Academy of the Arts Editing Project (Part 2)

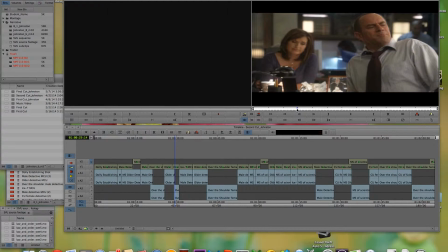[4:06]
So it's usually a good idea to do that. It's good to vary up your cuts.
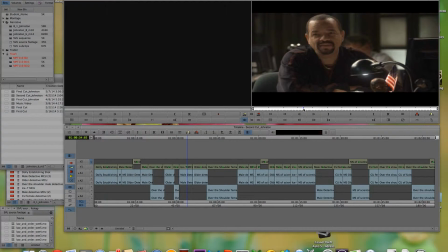[4:12]
Then we cut to Ice-T's dialogue, and as I mentioned in my last video, it was his dialogue on the original clip was very low, so I had to replace it with this source clip here,
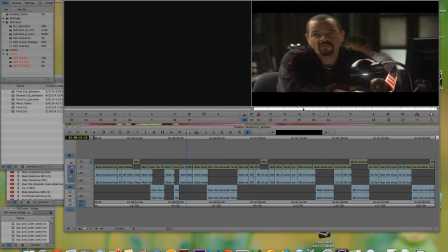[4:28]
and that solved the problem, and yeah, it just works.
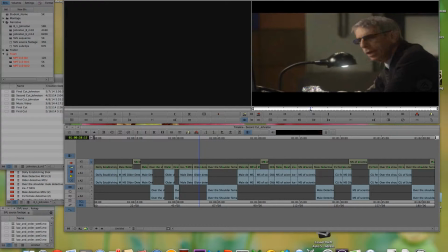[4:36]
Now, again, we have the medium close-up of the older detective, and it's good to have a consistency with your shots.
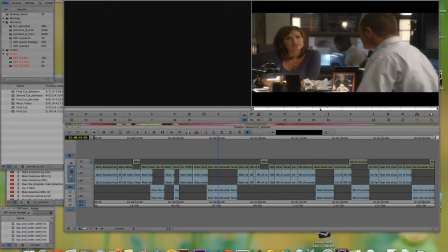[4:47]
So then we cut to the over-the-shoulder shot, and this is a longer take, so we can,
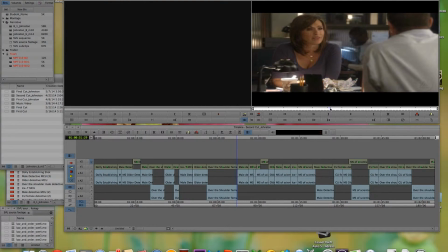[4:54]
since we're hearing her point out, and when she finishes, I then cut to the male detective who,
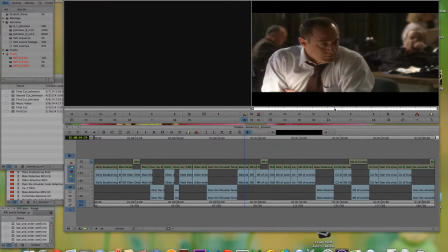[5:03]
well, it's Elliot, but we cut in and we see him talking to about it, like he's saying case closed, we could go home,
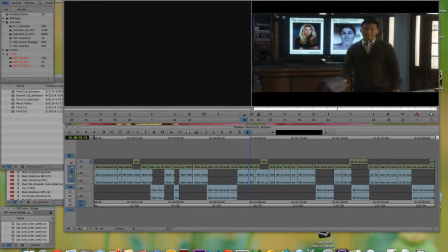[5:15]
and then we cut to the doctor, who's Dr. George, and he's basically like he interjects and says it's like, but it wasn't an accident, and I like doing it in this stage way.
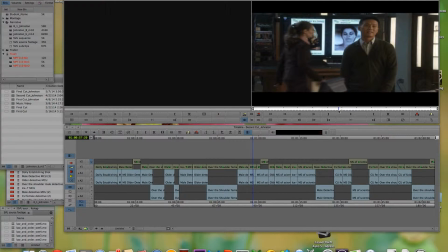[5:33]
You can do it in another way to a certain effect. It really depends on the character.
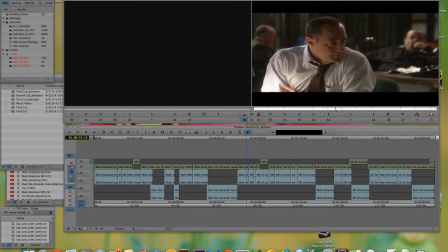[5:38]
Don't really know too much about him, but I decided to do this way just for experimentation.
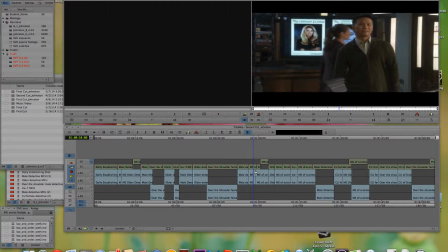[5:44]
And right here we have the little sound clip of Olivia speaking, and
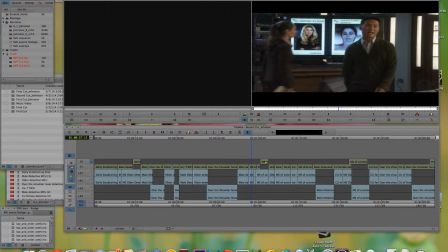[5:56]
basically she's saying what, and it was very tricky to get it right there, but it's cool to have like a certain reaction to what he's saying.
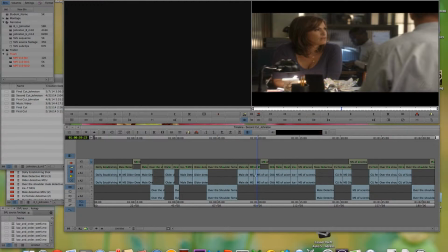[6:05]
We then cut to Olivia as he's speaking that Lindsay Elding was poisoned, and we see her reaction to that.
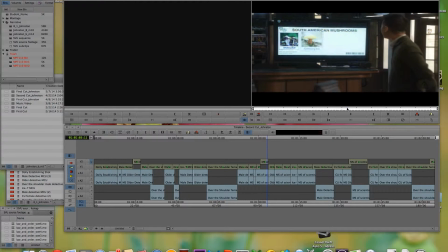[6:16]
Like once he says that, he then shows us the presentation of it, and now here we have
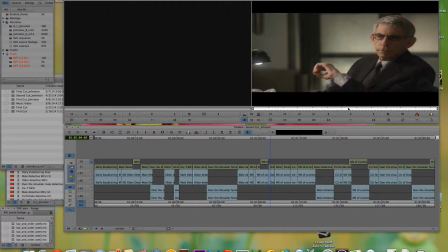[6:26]
John giving a joke about who killed him, the Smurfs, and I used the medium close-up again for some funny effect.
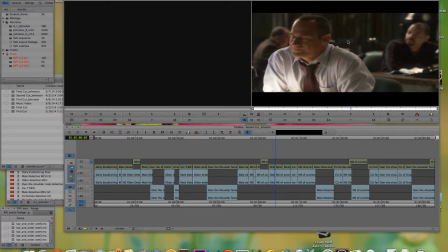[6:37]
To add to that, I have Elliot's reaction to that joke, and we see him reacting to the joke as well as listening, and I still have the scientist's
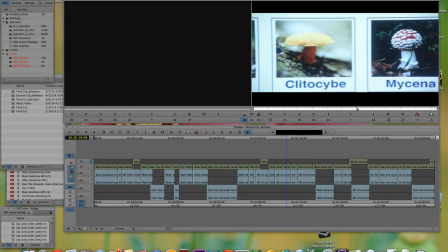[6:53]
presentation as it's going on. So as we hear him out, we have the insert shot of the presentation,
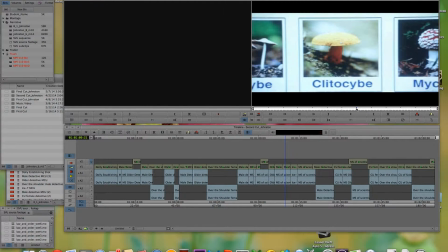[7:01]
and it's really important to as he's speaking, it's good to show like what he's talking about.
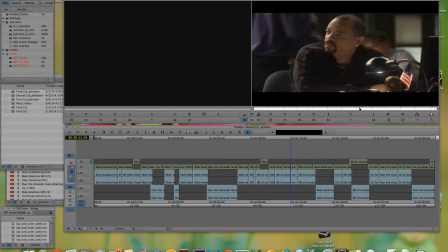[7:09]
And then we cut to Ice-T, who gives a remark about that, and
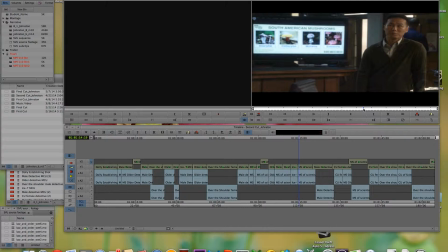[7:16]
then we see Dr. George like giving like a remark to that as well. And I like to keep the medium shot because he's still speaking about the mushrooms, and
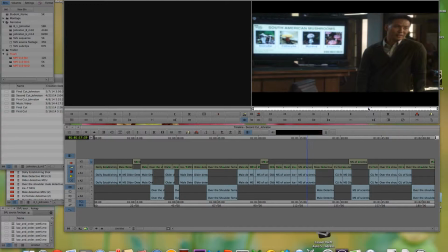[7:35]
he's sort of like referring to everyone else.
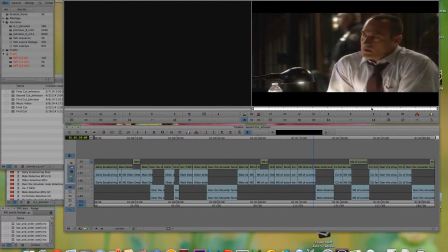[7:38]
Then as he's giving his line, I cut in early to see Elliot's reaction, because he's hearing information about like a toxin that makes you hot, sweaty, and sexually aroused, and we see his reaction to that,
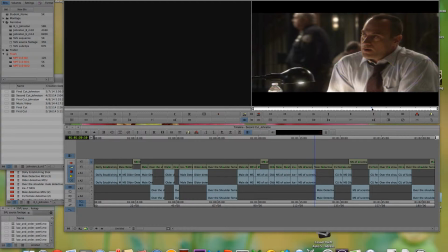[7:55]
and he's processing the information, and we see like what he says next.
Hot, wet, explains why Lindsay takes her clothes off.
That's pretty much what he says.